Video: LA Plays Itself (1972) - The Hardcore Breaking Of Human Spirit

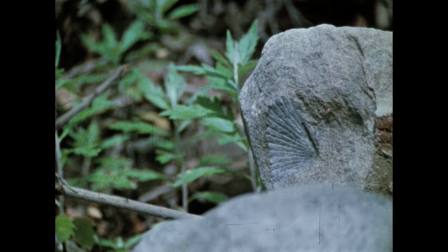21s
A film in two parts,
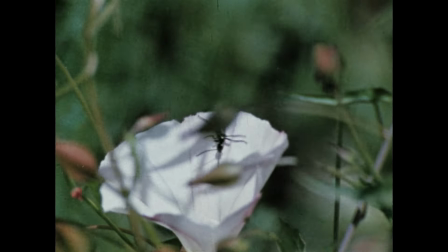23s
its early scenes unfolding in the forestry and amongst the mountains surrounding Los Angeles as two men physically liaise,
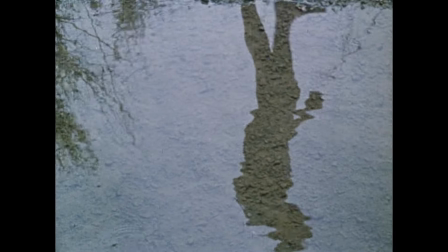30s
tenderly sharing each other's bodies, a reflection of hope, compassion, and optimism.
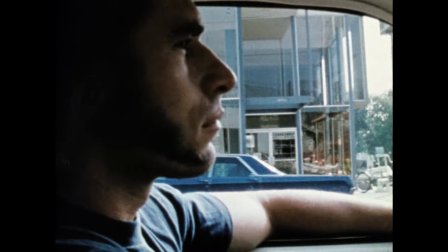35s
The latter scenes unfold within the city itself, images of a man with heavy sideburns cruising for young men,
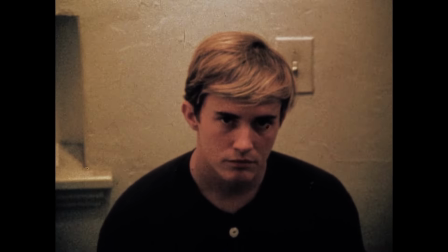42s
luring in a clueless Texan hopeful, new to the city, seeking opportunities and fun, unavailable back home.
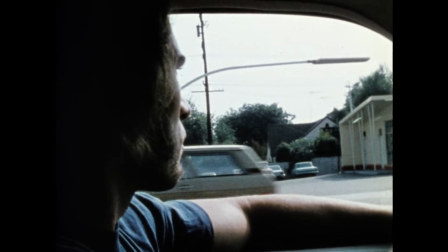48s
However, what awaits this young man is the vicious, cruel boot of his abuser,
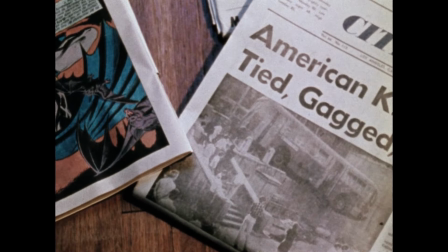53s
a man who may or may not be responsible for the kidnapping of other men in the area.
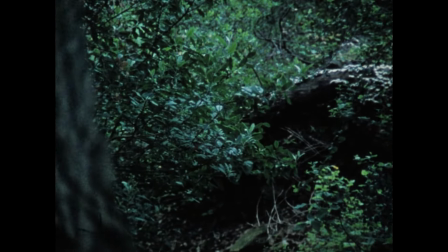57s
This is Fred Halsted's LA Plays Itself,
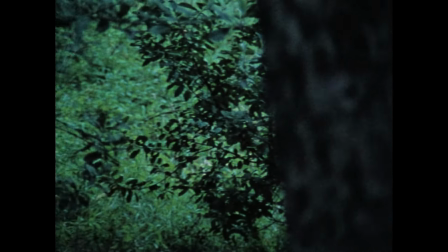60s
a gay hardcore pornographic film which encapsulates both Fred Halsted's expertise as an experimental
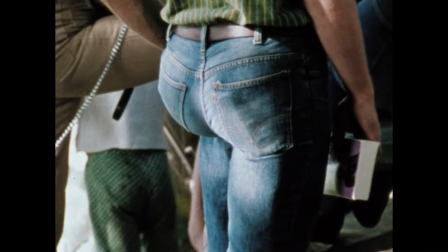66s
pornographic filmmaker and his daring audacity to openly portray the depths of human kink within a film that offers commentary on LA as a city,
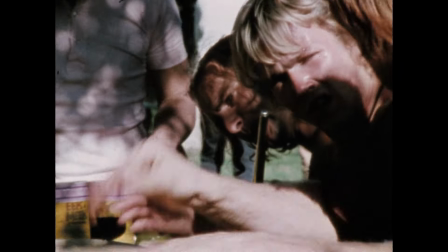75s
as a character, a city of escapist dreaming, an embryo of queer liberation,
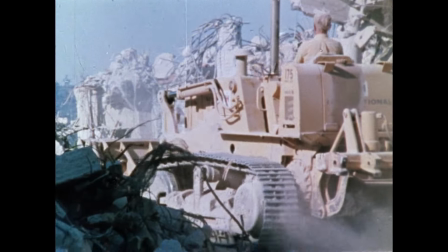80s
and the reality of the burnout underlying the city's streets of dashed hopes and dreams.
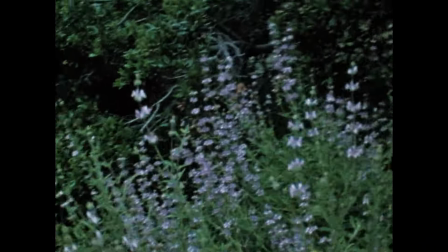85s
Fred Halsted's filmmaking style embraces overlaid imagery on overlaid imagery, often creating ethereal textures, intense close-ups,
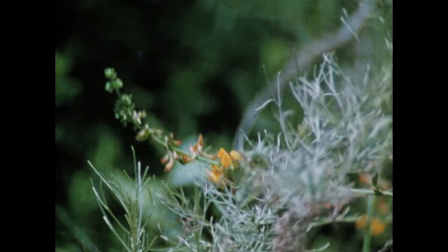94s
to the extent where it can sometimes be difficult to determine what the images show us,
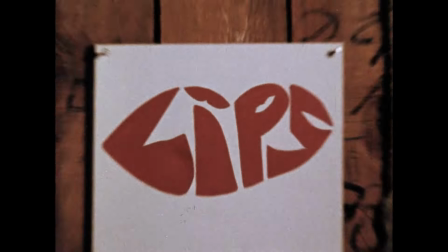99s
and an ironic juxtaposition of images which creates sexual connotations amongst the innocuous sights around the city.
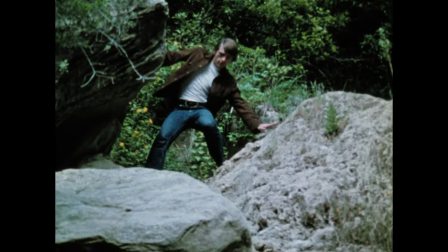106s
LA Plays Itself is a film which lulls us into a false sense of security.
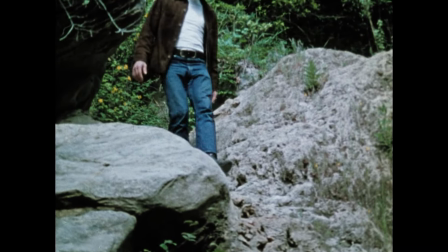111s
We are drawn towards promises of compassionate affairs amidst sunshine and hopes,
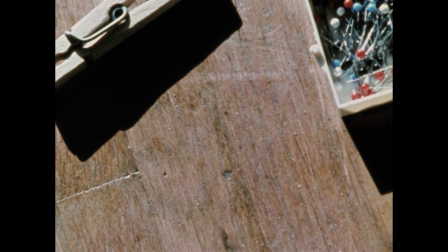116s
only to be pummeled with the leather boots of exploitation and degradation. While Fred Halsted's filmmaking is gay pornography at its most provocative,
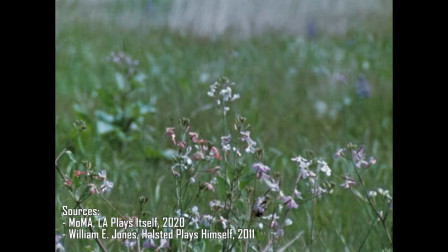124s
his fringe filmmaking has also been celebrated with screenings at New York's Museum of Modern Art, embraced by the likes of John Waters, Divine,
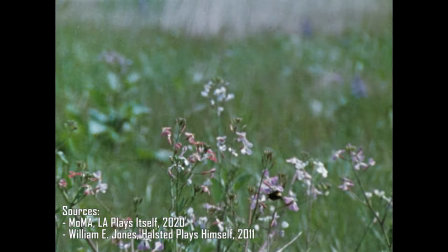133s
and even Salvador Dali, who stated that, after seeing LA Plays Itself, the film presented him with new information to me.
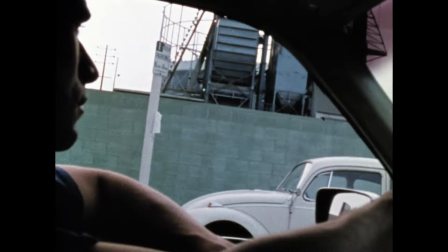140s
Fred Halsted's filmmaking approach, while experimental, is often grounded in its erotic wickedness,
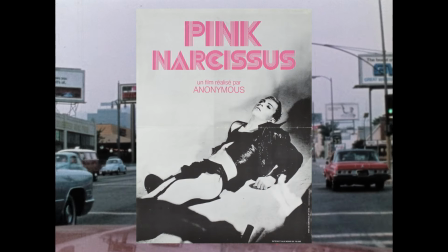147s
avoiding the dreamy surrealism and maximalism of James Bidgood's Pink Narcissus, or the hallucinatory transcendentalism of Kenneth Anger.
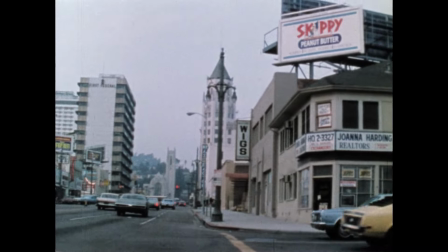155s
Halsted's films were both an expression of sexual decadence, a portrayal of his own hardcore fetishes,
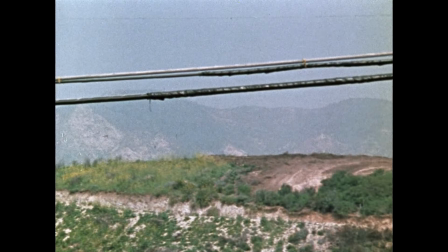161s
casting his own lover Joey Yale alongside himself, and a confrontational sense of commentary amidst plenty of visual digressions.
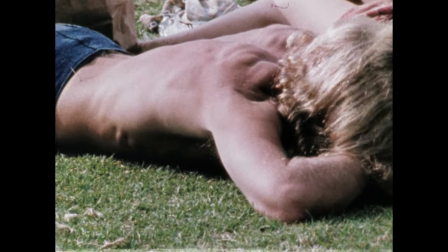169s
Within LA Plays Itself, Fred Halsted embraces cutaways that connote sexuality,
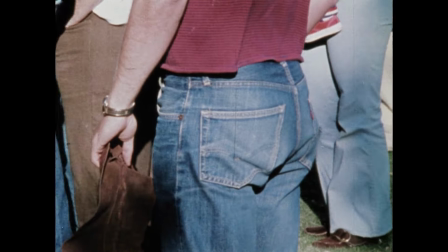175s
but don't necessarily depict it, visual double entendres, as if sex is anywhere and everywhere to those who know where to look.
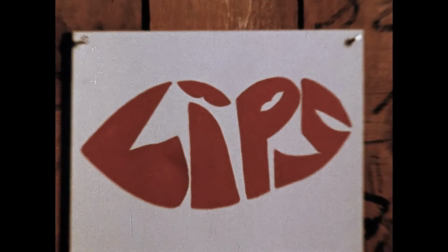182s
A pizza place promotional sign asks, "Had a piece lately?" A bar's sign, "Lips," is obsessively zoomed into and zoomed out of.
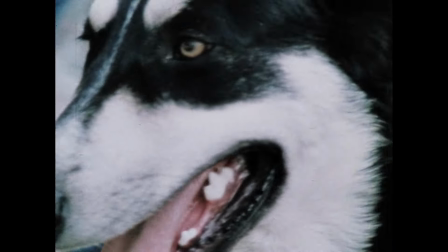190s
A dog salivates in the park amongst images of topless men in tight jeans.
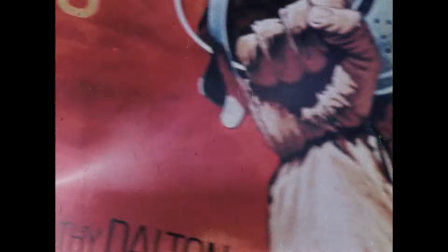194s
And after a detailed fisting scene, Halsted ends his film with an illustrated billboard fist, like a visual jest over the images he intended to shock us with.
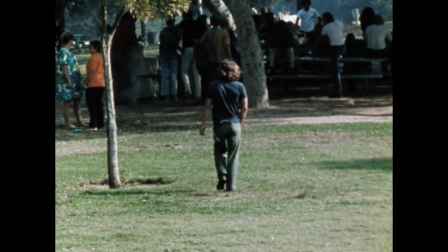203s
Halsted's visual offerings tease and foreshadow the pornographic sights he has prepared for us,
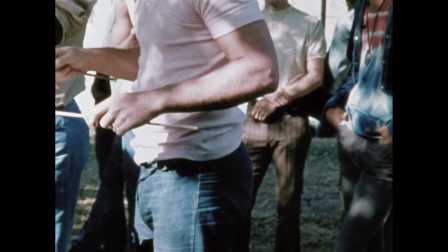209s
a reflection that under the innocent surface of the city, sex, exploitation, and dehumanizing burnout lays waiting.
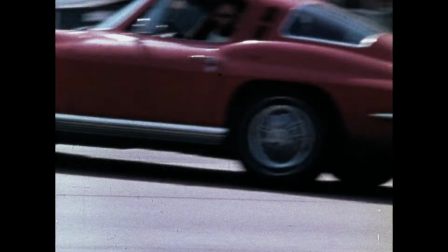217s
Halsted's commentary on Los Angeles begins with the common portrayal as the city of dreams.
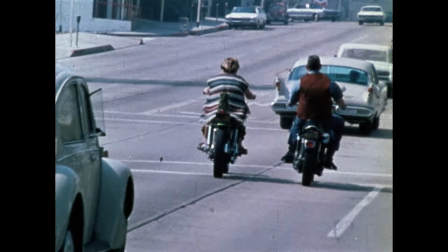222s
The dream here is to seek financial opportunity, maybe even sexual liberation, possibly a unity of both in the form of sex work,
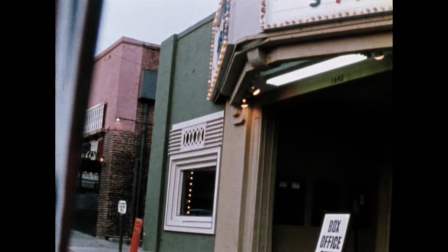230s
reminiscent of the many tales of young hopefuls arriving in LA holding big dreams of stardom,
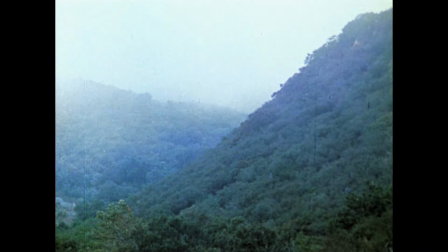236s
fame, and wealth. LA Plays Itself opens with rural imagery, the trees and mountains that surround the city, a safe haven,
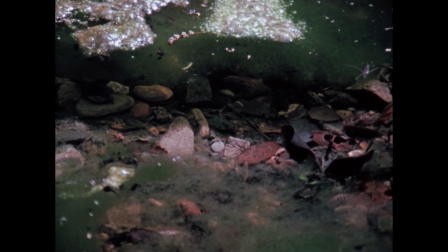244s
an optimistic escapism from the world's prying eyes, a source of great privacy and a nurturing of one's own heart,
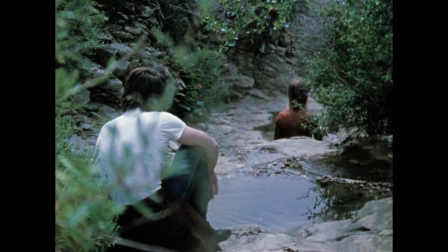251s
as two gay men connect together in the woods, providing each other with the compassionate physical attention they both desire, away from judgment.
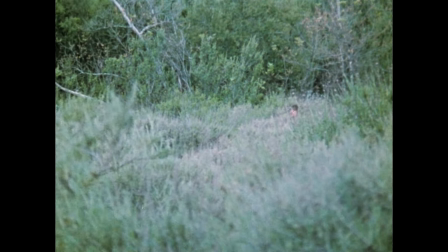259s
They are the dreamers, a depiction of hope that the city offers them in times of prejudice.
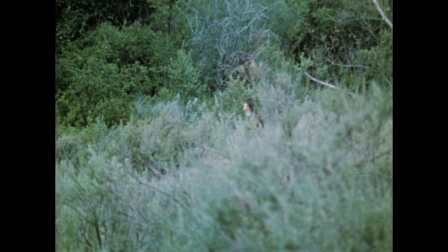264s
As the two men take their sexual connection further, some viewers may find arousal, while others can recognize how tenderly these two men treat each other.
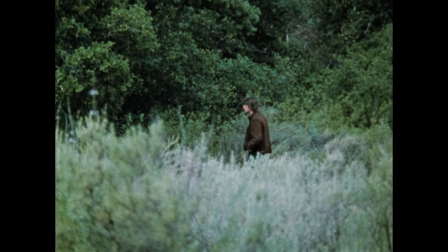273s
For a moment, there's genuine physical love.
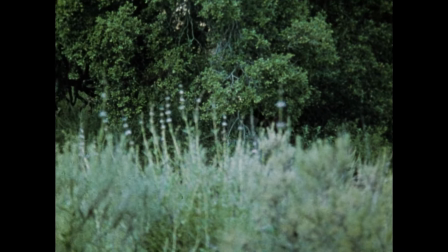276s
There's wishful aspiration for life amongst a city that promises its tourists from across the country, the entire world.
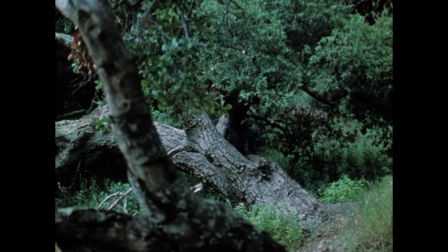283s
This is how Fred Halsted lulls us into a false sense of security.
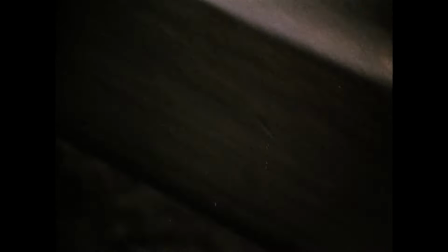288s
This sexual retreat is disrupted by images of bulldozers, construction, and the overturning of soil,
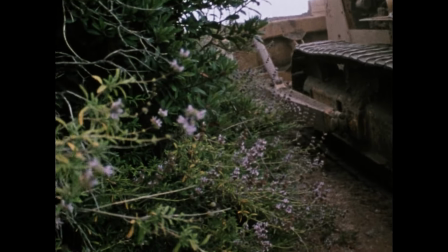294s
as if the bubble is about to burst with the growth of LA, with the city's expansion, the arrival of new potential residents,
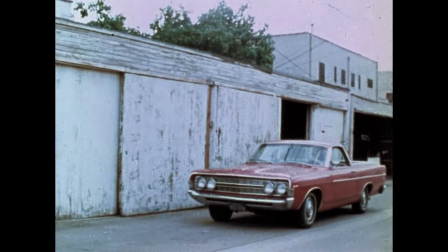301s
and the destruction of the cruising spot sanctuaries. As LA Plays Itself shifts into its second half, set directly within LA itself,
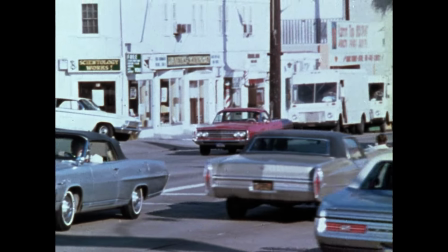310s
the voiceover of a young gay Texan man elaborates on his arrival to the city, seeking opportunities that weren't available in his small Texan hometown.
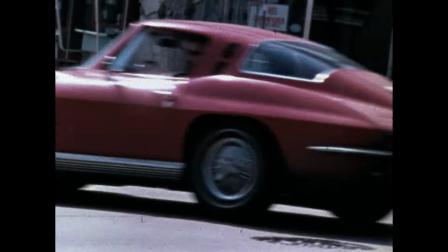319s
This is a young man seeking the liberation and freedom promised in the film's earlier half.
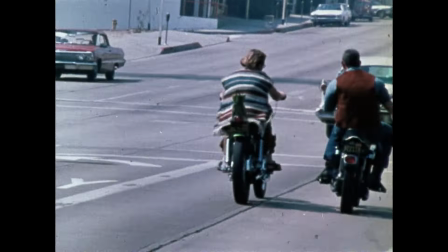324s
A man seeking a modest stability in the city of dreams, something likely not previously available to him.
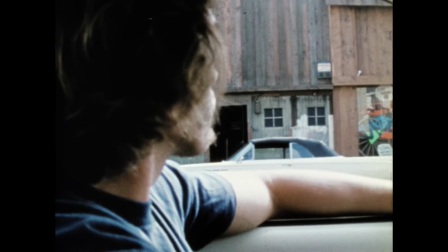330s
From the voiceover alone, this nameless Texan befriends the man we see often cruising around the streets of LA,
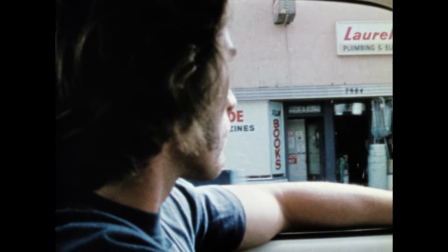336s
played by Fred Halsted himself, seeking young men for his own abusive desires.
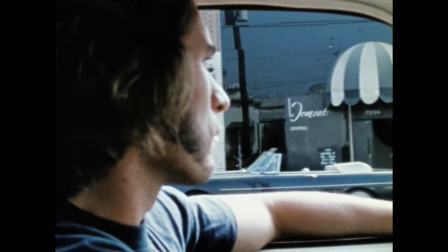341s
He's a man in search of his own dream, the devastation of others.
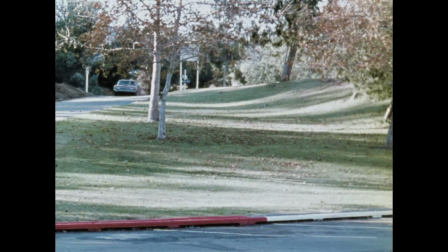345s
This is where Halsted's film becomes a reflection on the underlying seediness, the burnout,
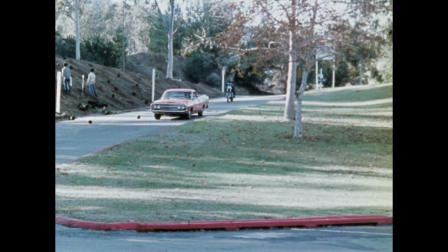350s
the exploitation and degradation of Los Angeles, a city that entices people with hopes and dreams, only to be chewed up and spat back out,
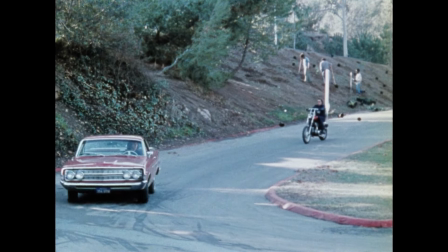359s
a blunt, summarized experience of those who might not make it in Hollywood.
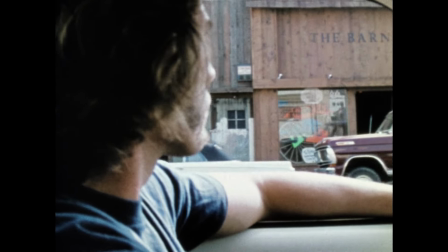363s
This man, a nameless figure, is an encapsulation of the city, a city which demands and demeans value until it's had its fill.
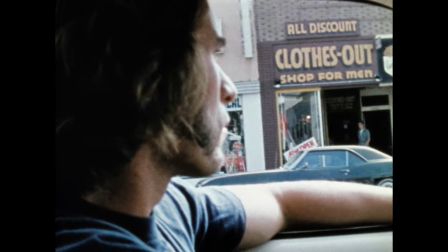372s
This man is the risk of being too trusting in the big city, which his new target, the young Texan,
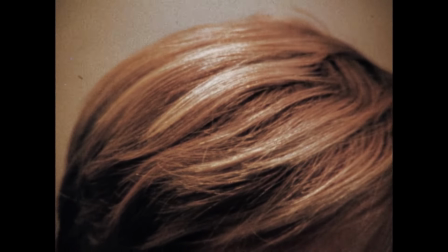378s
experiences as he's booted, whipped, spanked and kicked across the man's apartment floor.
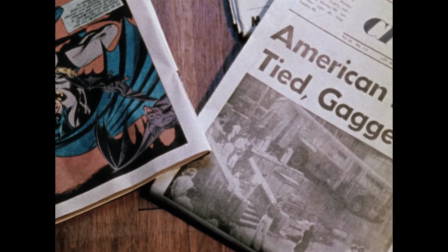383s
With the newspaper headlines found in the man's seedy apartment, news of men tied up, abused and killed,
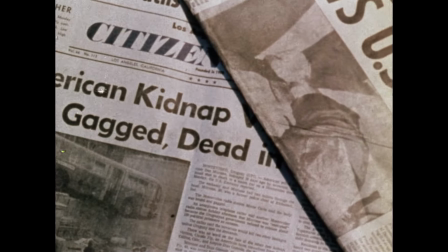389s
similar to how his newest victim is tied up in the closet, the implication becomes clear that not only is this man a threat,
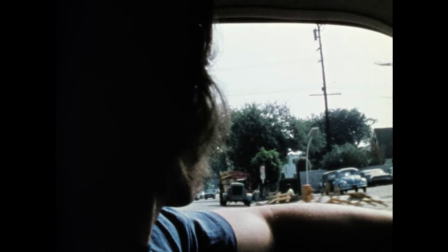396s
the city itself is a danger to the uninitiated too.
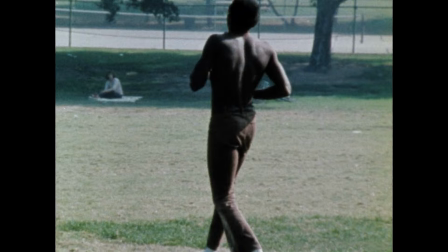400s
This film unflinchingly showcases how, in a hardcore erotic metaphor, a human being's aspirations can be ground into dust.
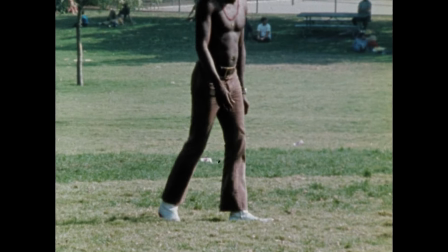408s
The Museum of Modern Art discussed the film's climax, reinforcing this notion,
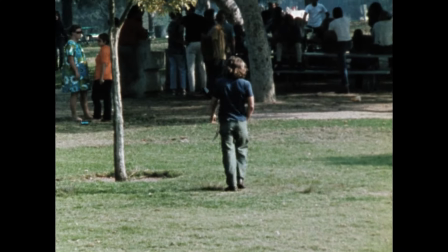413s
while also highlighting its stark contrast from the film's earlier scenes of serenity,
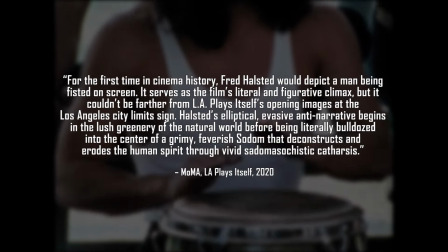418s
stating that, "For the first time in cinema history, Fred Halsted would depict a man being fisted on screen.
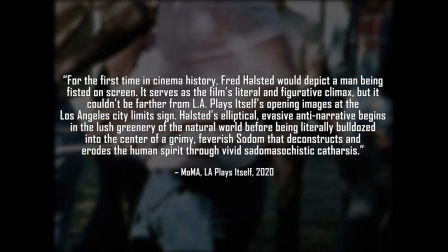424s
It serves as the film's literal and figurative climax,
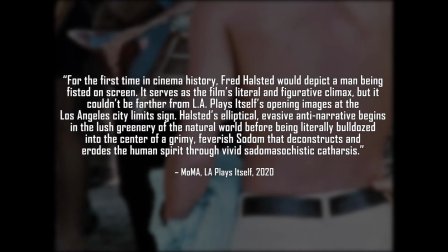427s
but it couldn't be farther from LA Plays itself's opening images at the Los Angeles City Limits sign."
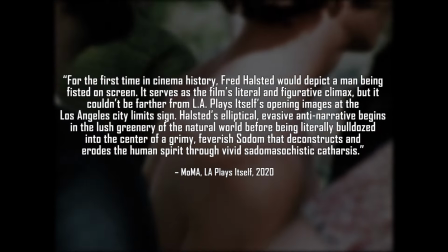433s
Halsted's elliptical, evasive anti-narrative begins in the lush greenery of the natural world before being literally bulldozed into the centre of a grimy,
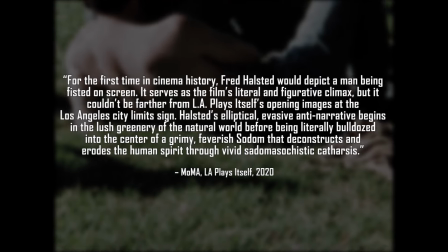442s
feverish Sodom that deconstructs and erodes the human spirit through vivid, sadomasochistic catharsis.
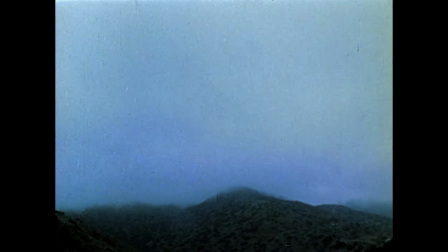449s
If the film's earlier rural scenery is a reflection of positivity, aspiration and ambition, only to be disrupted by the arrival of bulldozers,
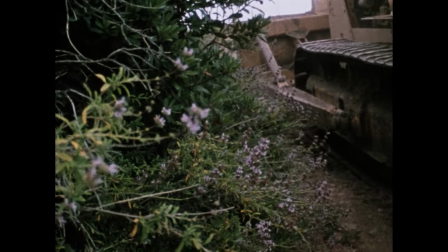457s
the forceful intrusion of the expansion of city limits, a gesture of the erosion of human spirit,
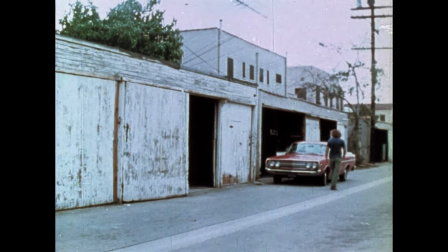464s
then the abuse that our sideburns cruiser doles out to a young Texan becomes a reflection of this degradation too, through the form of intense,
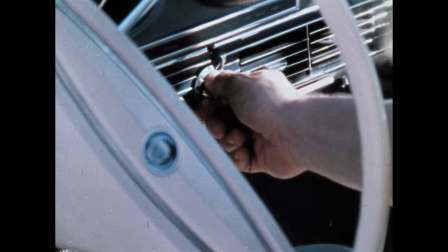473s
holoconsensual hardcore kink. As if to chew up and spit out the goals and dreams of young hopefuls who sought the innocent task of becoming somebody.
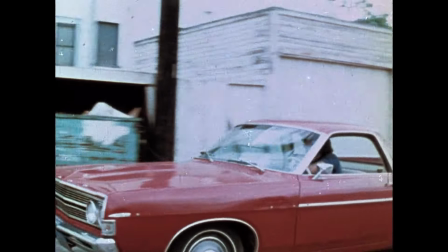481s
In LA Plays itself, where LA is played by a brutal abuser, nobody becomes anything.
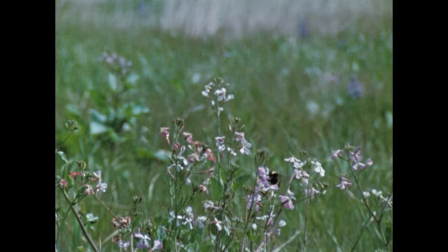487s
In conclusion,
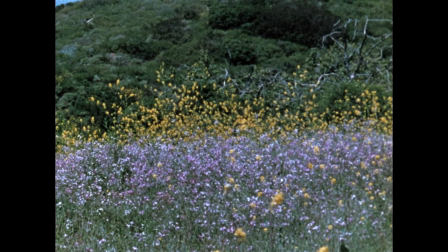488s
Fred Halsted's LA Plays itself serves as an example of provocative pornography which blurs the barrier between intense erotica and experimental art
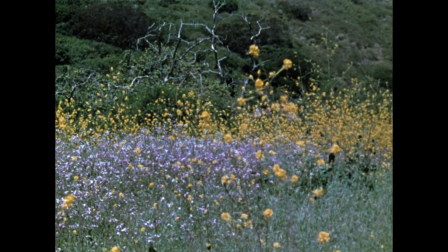497s
due to its clever commentary on the prominence of sexuality in society and how the human soul
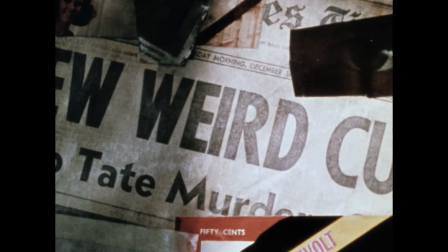502s
is ground into nothingness by exploitation that serves to only gratify itself.